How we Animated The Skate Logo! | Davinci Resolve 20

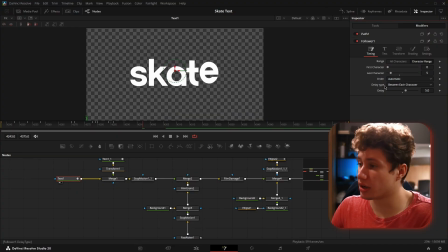8:11 And so with the follower modifier applied onto our text, it's gonna allow us to animate our text as we would normally, but we're gonna set it up so that it adds a delay with each letter,
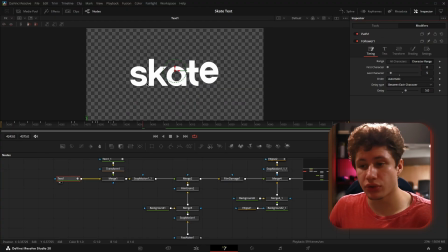8:23 giving the illusion that as our first letter moves, the second letter follows the first, the third follows the second, and so on, giving us the name follower. So in our timing, you can see I have our range set to character range. Our first character is 0 and our last character is 5.
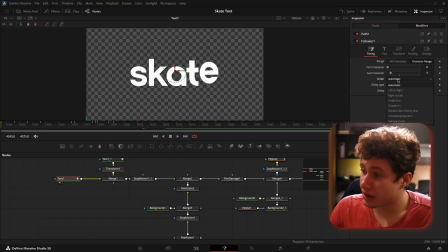8:39 The order I have here is set to automatic, but if it wasn't, I would set it at left to right. Now you can set these different, you know, inside out, outside in. You can randomize them completely or you can decide how you want them yourself.
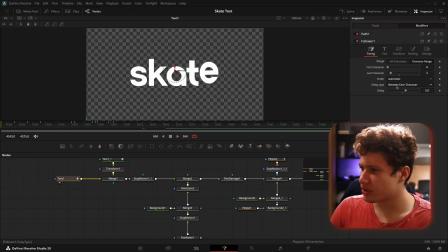8:54 We're gonna leave that alone today, a little bit beyond the scope of today's conversation. We have the delay type set to between each character. You can also set it between first and last character, but we have our delay type set to between each character and our delay is 5 frames.
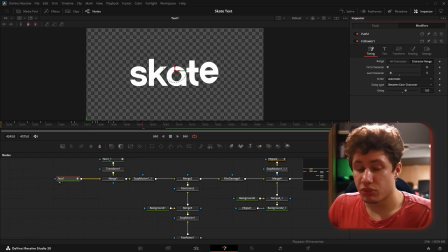9:11 So there's gonna be a 5 frame delay between the animation of each character. So then in our actual text controls, you can see we could animate the size if we wanted, but what we're after today are our transform controls.
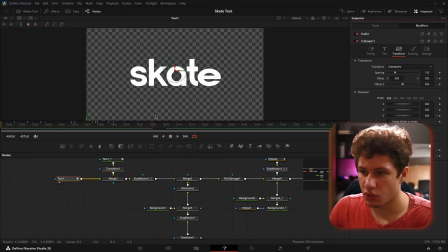9:24 And to run through everything right now, this is what we end up with when we watch our animation through from start to finish. So the way this animation starts out is with 3 simple keyframes. The first one moves each character up and then back down again.
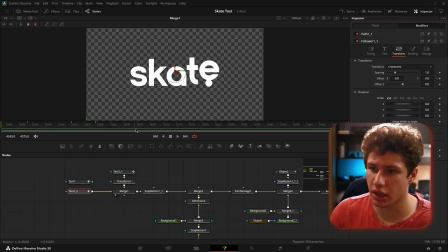9:41 So this is what our animation starts out looking like. Each letter just jumps over the period, easy peasy, nothing to it. So we could easily leave our animation here, and although it is functional, it doesn't look very pretty.
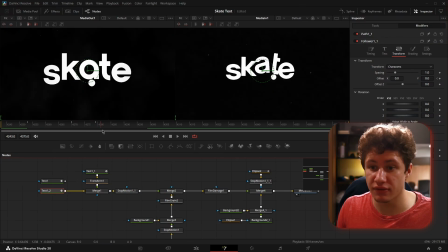9:56 It doesn't have the same personality that our reference does, and the reason for that is because we haven't exaggerated the animation at all.
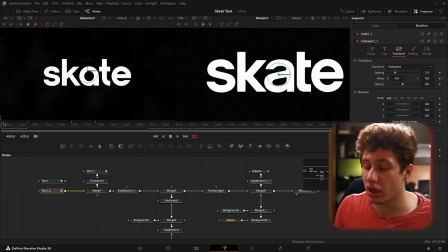10:05 You can see in our reference, right before the S goes to jump, it squishes down a little bit, like it's getting ready to jump.
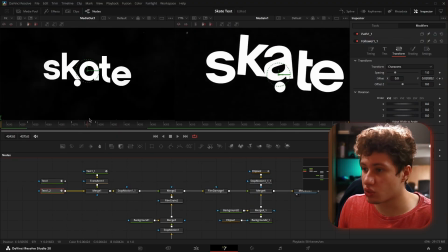10:11 The same with the rest of the letters. So they all squish down to jump, and then as they come back down, we're looking at the S right now.
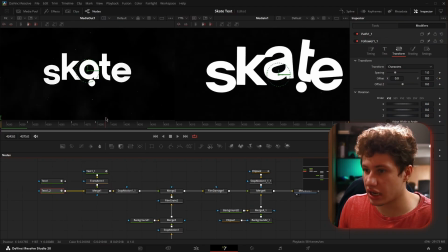10:19 There's a little bit more squish again, and they even twist a little bit.
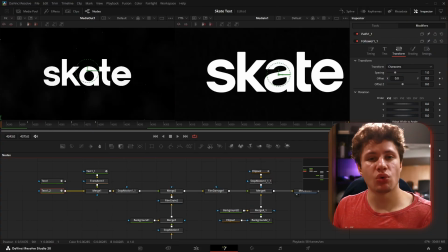10:23 We can see some mid-air rotation, and that's something that we want to emulate so that our text animation doesn't look like a piece of hot garbage.
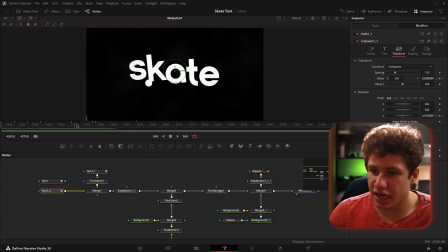10:31 So the next thing we did was animate the rotation on the Z-axis. So when they jump, they're leaning just a little bit, they're going off balance, and then they're coming back down to level as they land. And that adds just a little bit of personality to our animation, but it doesn't quite complete it.
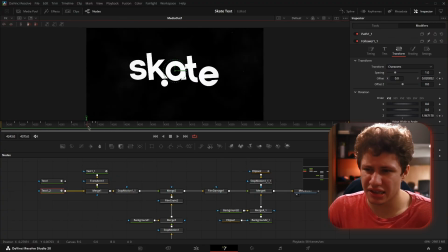10:49 It still looks kind of blocky, it still looks kind of stiff, kind of lifeless. And that is where our size properties come in. Now, when I say size animation, I'm not talking about just making things bigger and smaller. I'm talking specifically about the X and Y size individual of each other from our text.
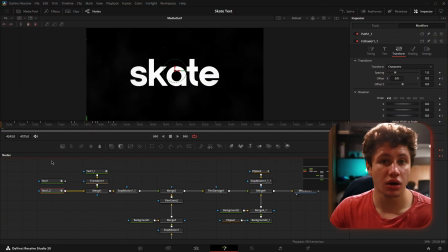11:06 And this is going to allow us to do something very specific called squash and stretch animation, which looks like this.
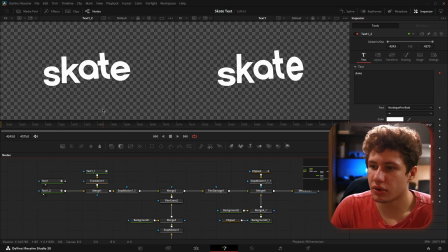11:14 And now you can see when I compare these two animations, the one on the left looks very blocky, and the one on the right actually has a little bit of personality. It looks like each letter is making the conscious decision to move.
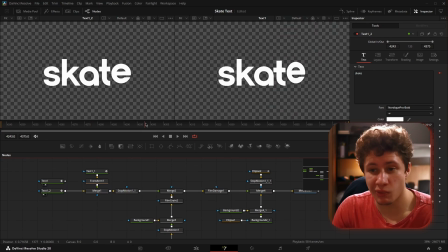11:29 It looks like it's being affected by the environment around it instead of just being moved within the environment.
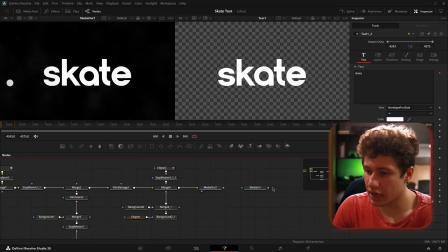11:35 Let's take a look at how this is done.
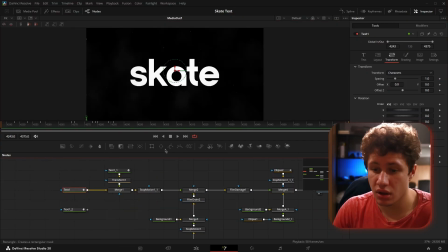11:38 Now, the specifics of squash and stretch animation are a little bit beyond the scope of today's conversation. But the main concept behind it is that when you animate something, you do your best to preserve the volume of that object, meaning that if a square gets wider, it should get shorter, and if it gets taller,
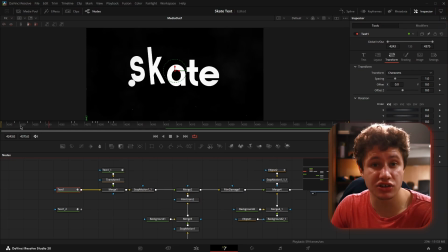11:57 it should get thinner, thereby preserving the amount of volume it has while still allowing it to move and change within its environment.